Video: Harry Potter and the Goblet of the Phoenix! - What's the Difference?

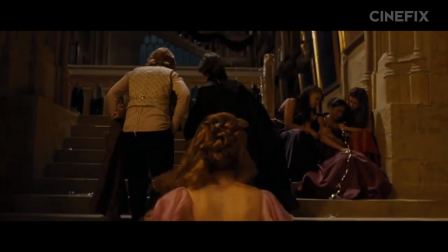252s They get scary when they get older. Ron, you spoiled everything.
And of all the tasks, the third is the most different.
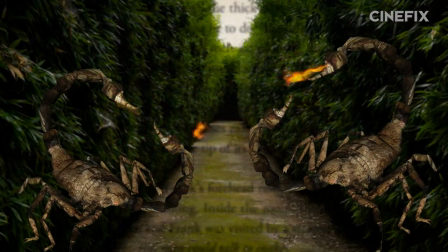258s
The book features a sphinx and some of Hagrid's blast-ended scrooots patrolling the maze, while the movie features a much more cerebral task among the hedges.
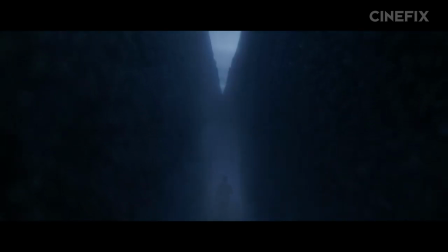266s
The mechanics of the story are rearranged in parts, but really they only differ slightly and in mostly insignificant ways.
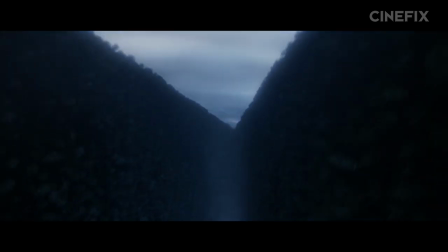272s
But before we end up just listing stuff, let's look at where we are in the whole series.
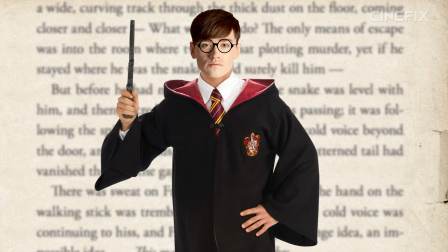277s
If books one through three were about Harry growing up in the wizarding world a little bit more each year, Goblet of Fire is about coming into his own.
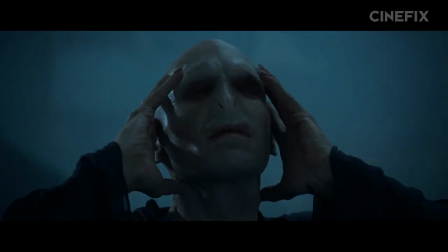284s
It's about getting ready to take on the main thread of the entire series, Voldemort.
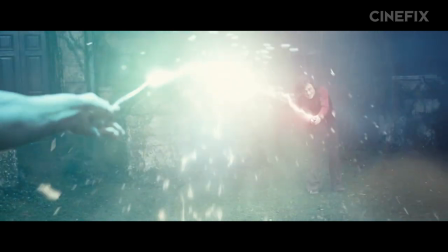289s
Which makes sense because by the end of the year four, Voldemort is back to full strength. So it means that Harry has to rise to the final challenge.
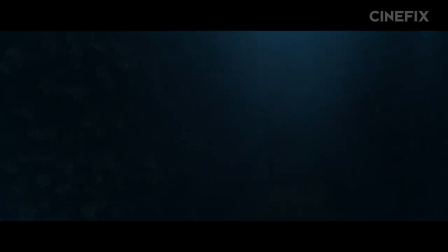297s
So in the interest in keeping that front and center, refocusing the maze as a man versus self type of task in the movie makes a lot of sense.
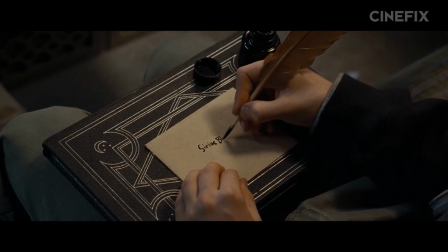304s
As does cutting franchise favorite Sirius Black out of the movie almost entirely.
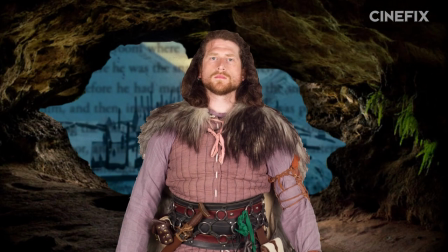308s
Harry leans on Sirius quite a bit in the book, with Sirius actually setting up shop just outside of Hogsmeade and, towards the end of the book, communicating with Harry daily.
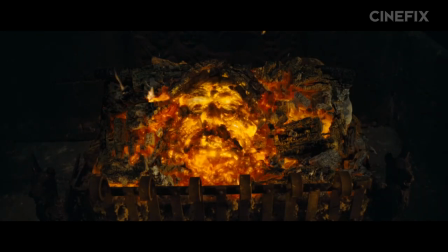317s
The movie, on the other hand, reduces Sirius' role to one scene worth of ember-faced discussion in the Gryffindor common room.
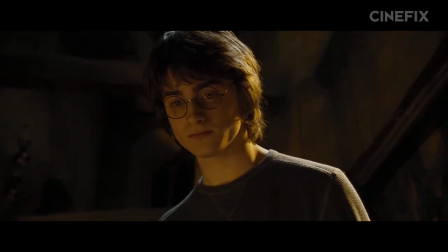323s
Distilling the book's narrative to focus on development into adulthood in the movie also brings up issues with characters and their parents.
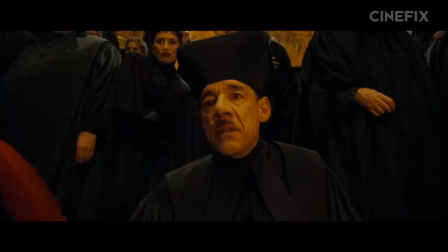329s Hello, father. You are no son of mine.
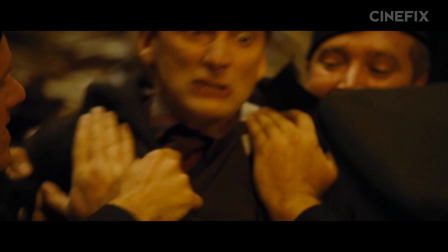334s
Barty Crouch Jr. obviously has beef with his dad for sending him to Azkaban, And so this theme informs the front and centeredness of the Crouch family as well.
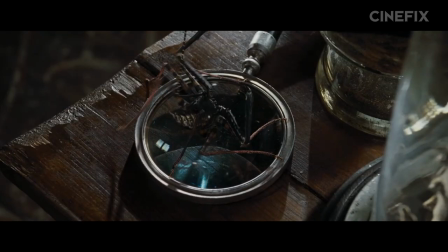342s
But you also see it impact Neville Longbottom.
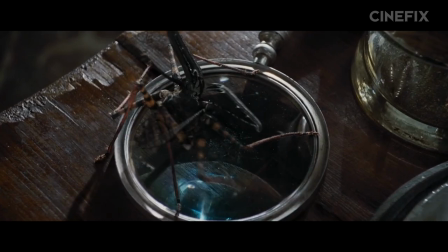345s
In a movie full of wholesale edits of its source material, the story of Neville's parents being tortured into insanity by Death Eaters survives the adaptation process.
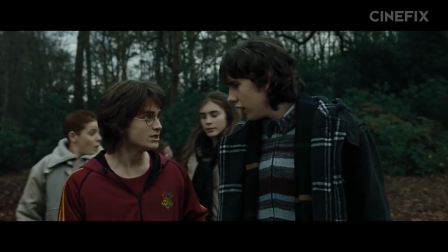354s
It's also no accident that he's given the task of getting the gillyweed to Harry. It's a difference that reinforces the central theme of the fourth year at Hogwarts.
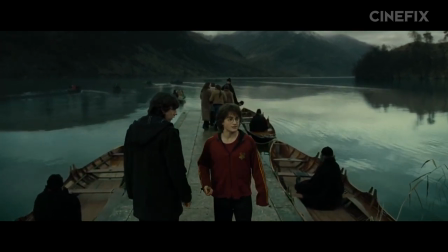362s
It's time for these kids to grow up so they can fight Voldemort, this time in place of their parents.
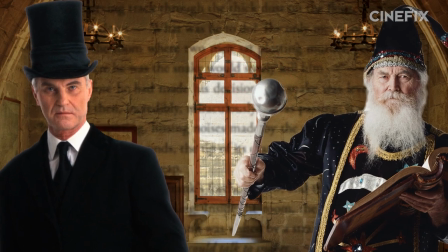367s
The book wraps up with a confrontation between Minister of Magic, Cornelius Fudge, and Dumbledore that lays the groundwork for the next book, The Order of the Phoenix.
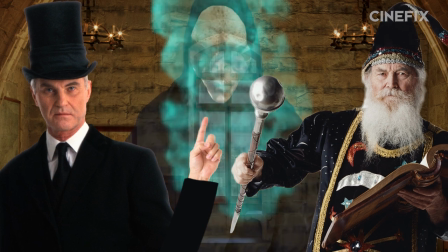375s
With Fudge flat refusing to believe that the Dark Lord has returned, and Dumbledore beginning to rally the troops.
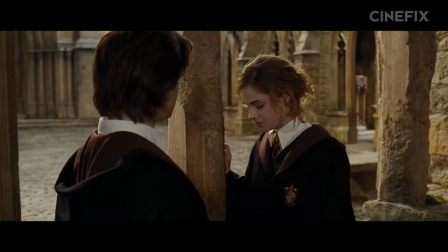382s
The movie, meanwhile, opts to end with a vaguely foreboding, but somehow optimistic, things are going to be different now, aren't they?
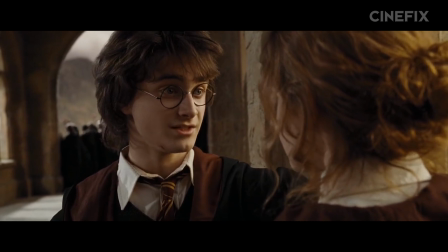389s Yes.
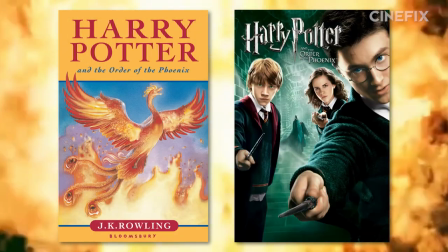393s
Harry Potter and the Order of the Phoenix picks up just a month after the events of the Goblet of Fire.
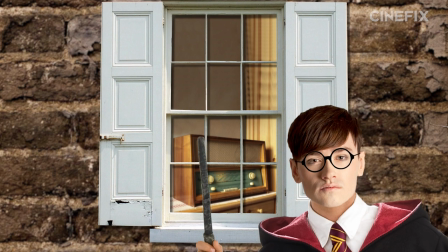398s
Harry finds himself camped out underneath the Dursleys' window at the end of a hot summer day,
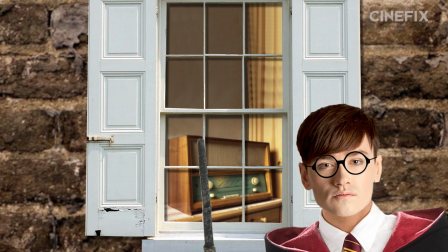403s
eavesdropping on the muggle evening news, listening for anything fishy that might point to Lord Voldemort's activities.
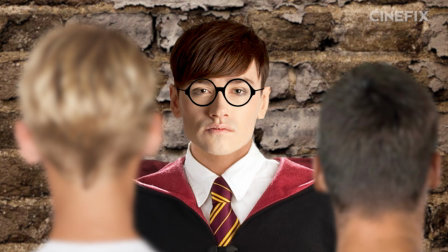408s
After hearing nothing, he runs into Dudley and his gang, who taunt Harry into a rich,
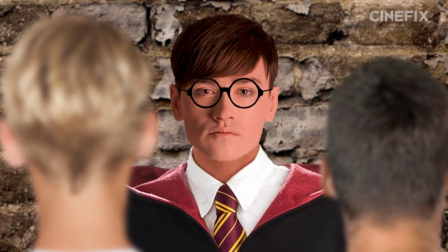413s
lathery anger about all the frightened moaning Harry's been doing in the middle of the night.
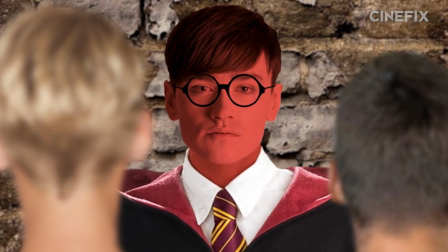418s
Just when Harry's anger bubbles over to the point of drawing his wand, Dementors attack!
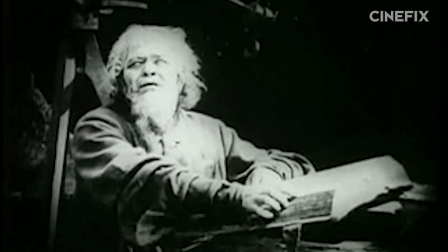423s
Dum-dum-dum!
Dementors? In little whinging?
Yeah, I know, that's what she said.
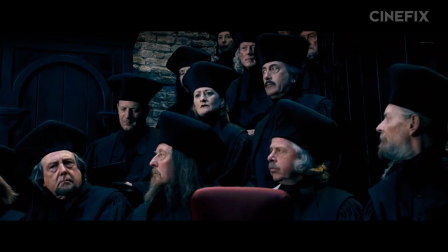429s Dementors, a little winching.
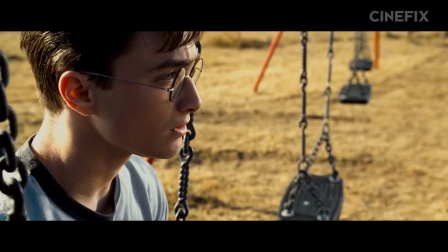432s
The movie skips straight to Harry wandering onto a playground on a sweltering summer day and being confronted by Dudley et al.
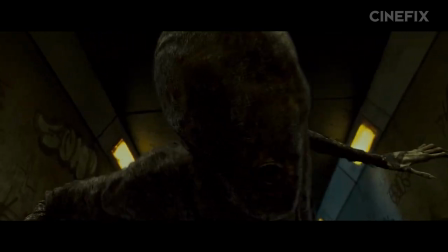439s
But the Dementor attack and the events that follow it play out in the same way. Harry then gets a howler informing him he's been expelled.
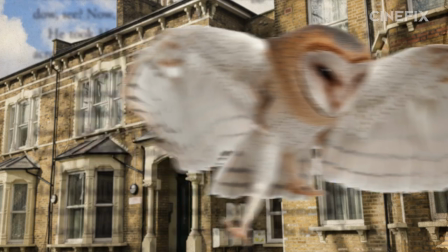446s
The book spends more time and more owls with more back and forth. First he's expelled and his wand will be destroyed.
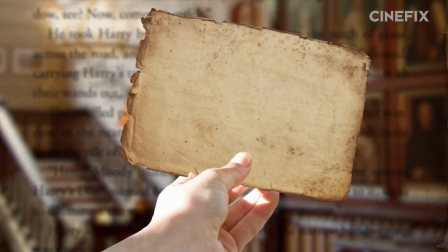452s
Then he finds out about his hearing, then he gets a note from Sirius telling him to stay put,
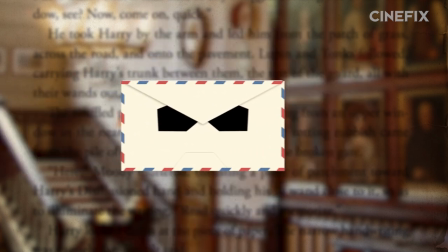456s
and then a mysterious howler addressed to Aunt Petunia shows up that says, remember my last Petunia?
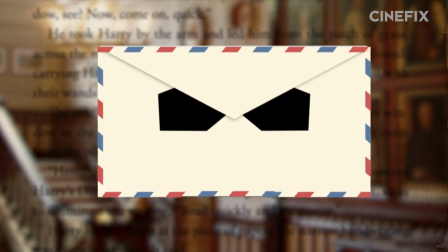462s
In a voice whose origins are not immediately revealed.
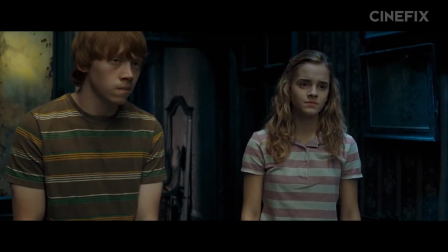466s
Movie Harry skips straight to blowing up on Ron and Hermione at the Order of the Phoenix HQ, something that has been simmering for 60 or 70 pages in the book.
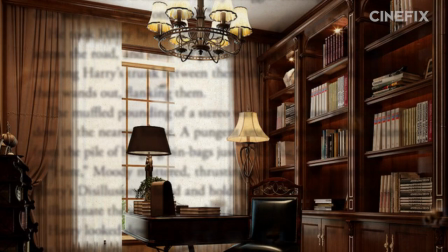474s
Also trimmed out of the film are the intervening weeks spent cleaning doxies out of the curtains at the Order's headquarters.
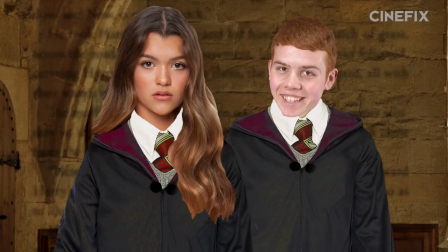480s
The book also sees Ron and Hermione become prefects,
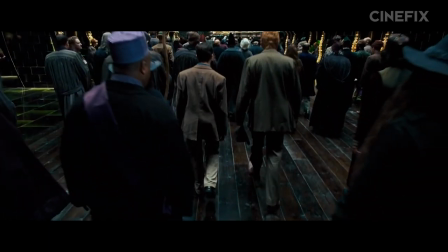483s
and the continuation of Hermione's efforts But this is where wholesale cuts in previous movies really start to impact the narrative of the overall series.
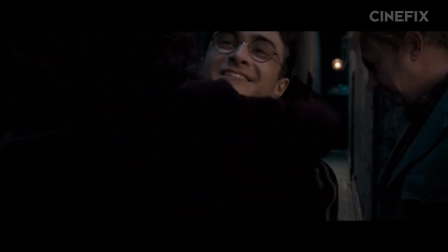491s
For example, when Harry reunites with Sirius in the Order of the Phoenix, thanks to the cuts from book four, Harry hasn't seen Sirius in almost two years.